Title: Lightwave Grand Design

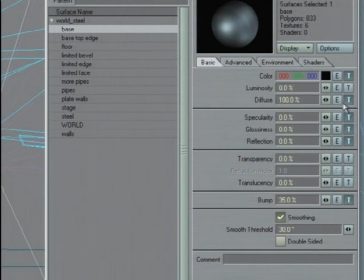[74:43]
both in the color channel and in all these other channels.
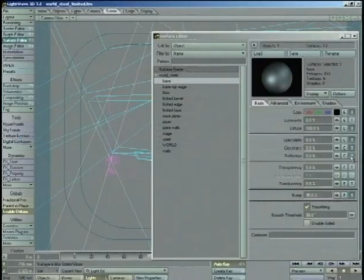[74:47]
My diffuse channel, my specular channel, my reflections channel, my bump channel.
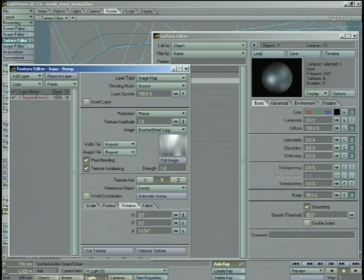[74:54]
I'm using the same image and it's being applied with the same settings down here.
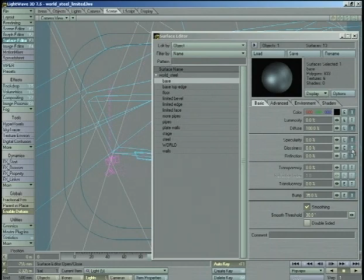[74:59]
Now, another thing I'm doing is I'm also applying it to my glossiness channel, so that where it's brighter, then
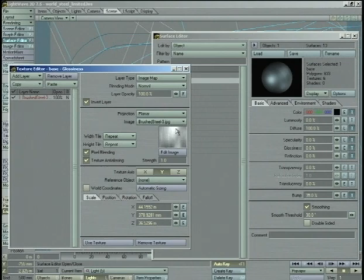[75:10]
the glossiness is higher, so you get a tighter specular highlight. Where it's darker, it should be more diffused. Then I invert that layer such that it's actually the opposite of that, so that in these spaces where
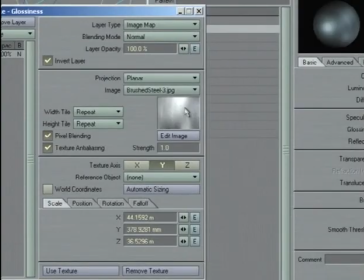[75:25]
in reality, because this is a real picture of metal, we have a light that's being diffused over a big area, we want those to be less glossy, so that your light's going to be diffused over a larger area. And then these areas where it's dark and where you don't get a highlight from the light, you want to be very tight, so that if a specular highlight were to pass over this image,
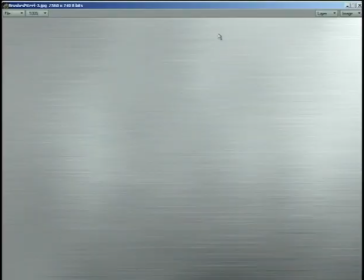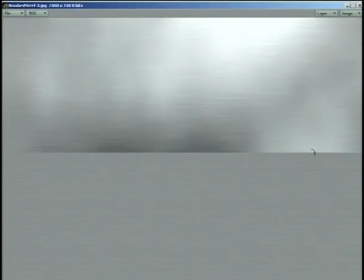[75:59]
then in these areas where the light, the real world light, is not hitting, like in here, we don't want that to get too blown out with this really wide diffuse specular highlight. We want it to be really tight. So that's one way to do it.
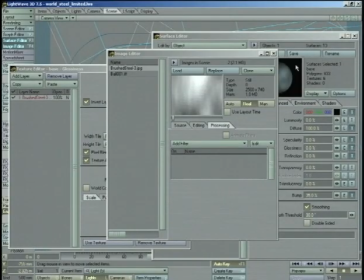[76:17]
And that's, I think, in this case, I think applying this map to the glossiness channel is one of the keys to the look of the metal that I was able to get.
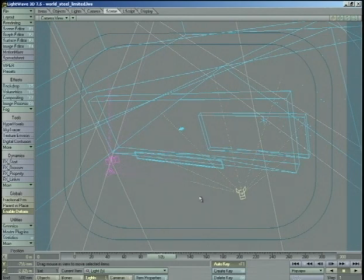[76:32]
Alright, so let's do a test render real quick.
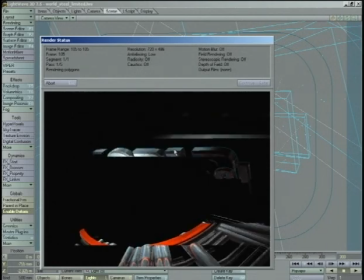[76:38]
You can see I'm catching highlights from the blue lights are hitting my speculars on the edge there.
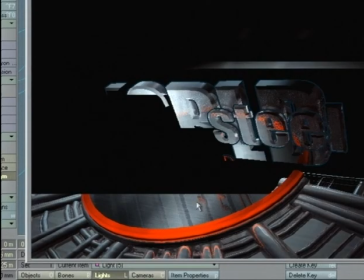[76:45]
As it's rendering, you can see that my bump map is working down here and in here.
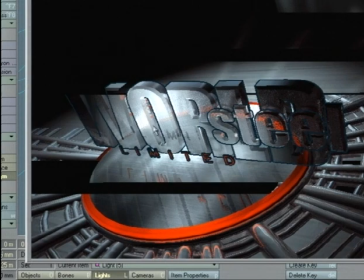[76:56]
I'm catching very bright highlights that are diffused.
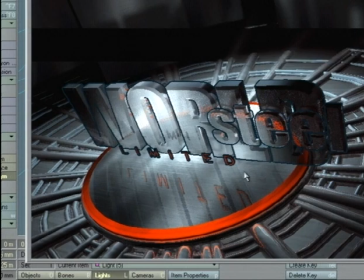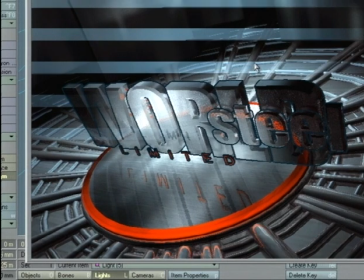[77:06]
And now here comes my volumetric pass, which fills in everything with this atmospheric smoke
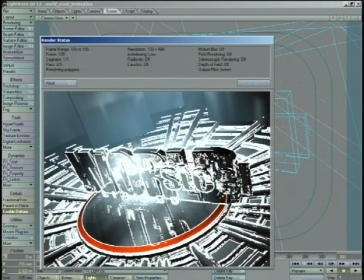[77:13]
and sort of brings the blue color around,
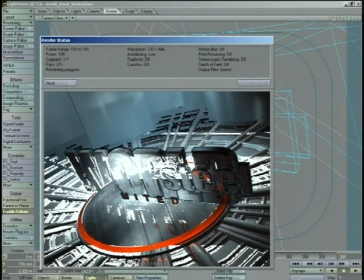[77:18]
just sort of makes everything tinted with that same overlaid blue color.
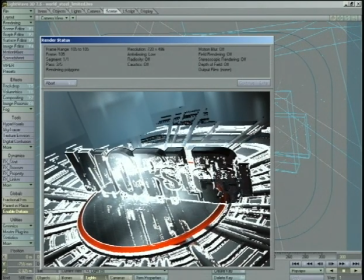[77:29]
And in order to make sure that I can read the word steel over the word world,
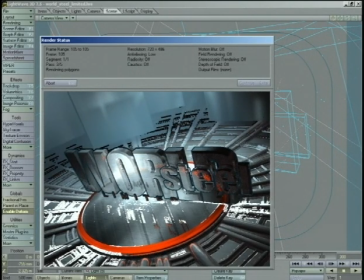[77:36]
I've applied an edge to the type, and in fact I've applied it over all of my type
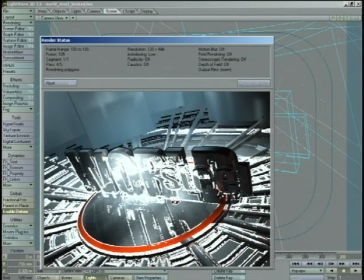[77:43]
so that it stands out. Because with everything the same color and the same basic feel, it would be really easy for all this stuff to just get lost into a big mash.
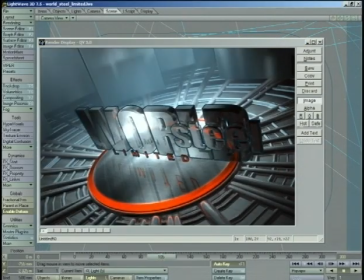[77:59]
Okay, so here's a render.
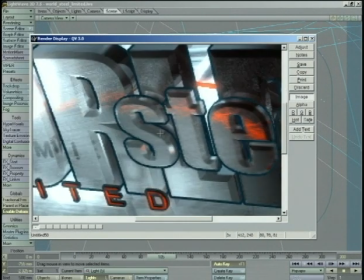[78:02]
Right at the end, it also applied vector blur, and you can see that this object is moving by and it's got a little bit of a blur to it.
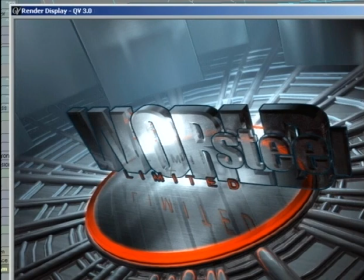[78:11]
And it also applied the corona effect. So it took these areas here where we're getting really bright specular highlights and reflections, and it sort of bloomed them out. Not a whole lot, because we didn't want to go crazy with it, but it blooms it out just enough that in here we're sort of getting this idea that
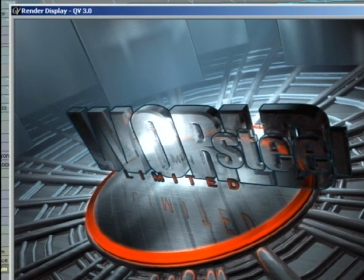[78:29]
this definitely feels like there's a bright light hitting back here. And we have all the lights focused, again, we have all the lights focused in this central area where everything is converging. It falls off and it gets darker as you go farther away.
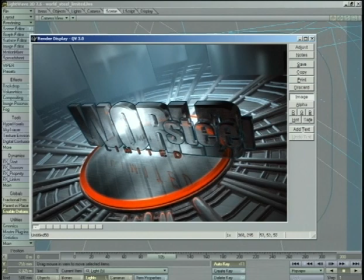[78:47]
So your eye is always going to be drawn into the center here where all of our type is.